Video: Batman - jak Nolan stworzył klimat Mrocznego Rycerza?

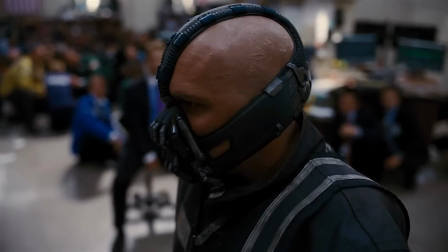Przejdźmy do Bane'a. Znowu kamera krąży przy twarzy aktora, długie ujęcie pozwala bez skrępowania obserwować Łotra w akcji.
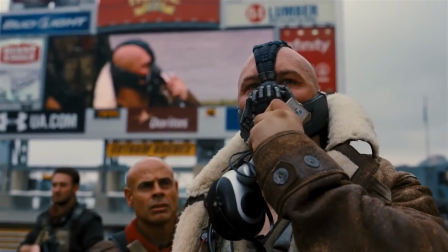Jeśli zestawimy ze sobą sceny z Batmanem i sceny z Łotrami, to zobaczymy,
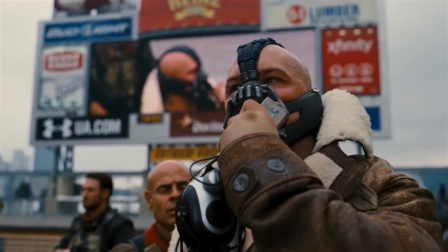że te pierwsze mają po kilka sekund, a te drugie czasami nawet kilkadziesiąt sekund.
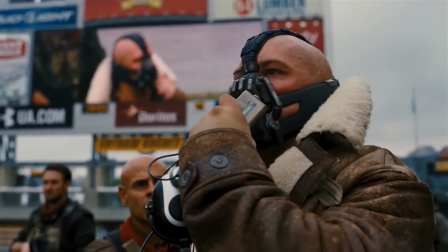Nolan pozwala swym złoczyńcom wybrzmieć, prezentuje ich niemalże z dumą.
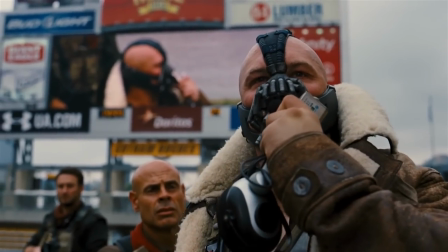Miejscami są ważniejsi od samego Batmana.
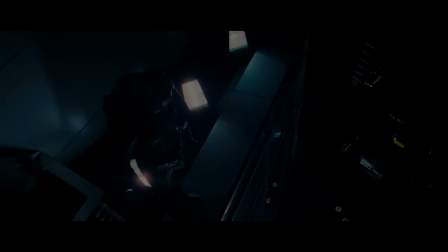Trzy filmy o Batmanie pokazują, że Nolan kładzie ogromny nacisk na swoich bohaterów. Kunszt operatorski służy grze aktorskiej, a nie na odwrót. Kamera cały czas towarzyszy mieszkańcom Gotham i stawia ich w centralnym punkcie całej historii.
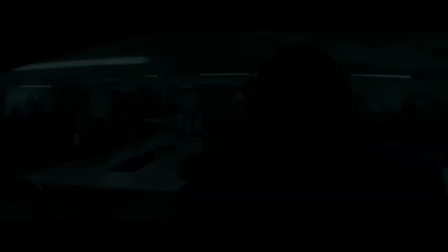Wszyscy na zawsze zapamiętamy wyśmienitą kreację Jokera. Warto jednak też pamiętać, że ta genialna gra aktorska mogła wybrzmieć właśnie dzięki świetnej pracy kamery.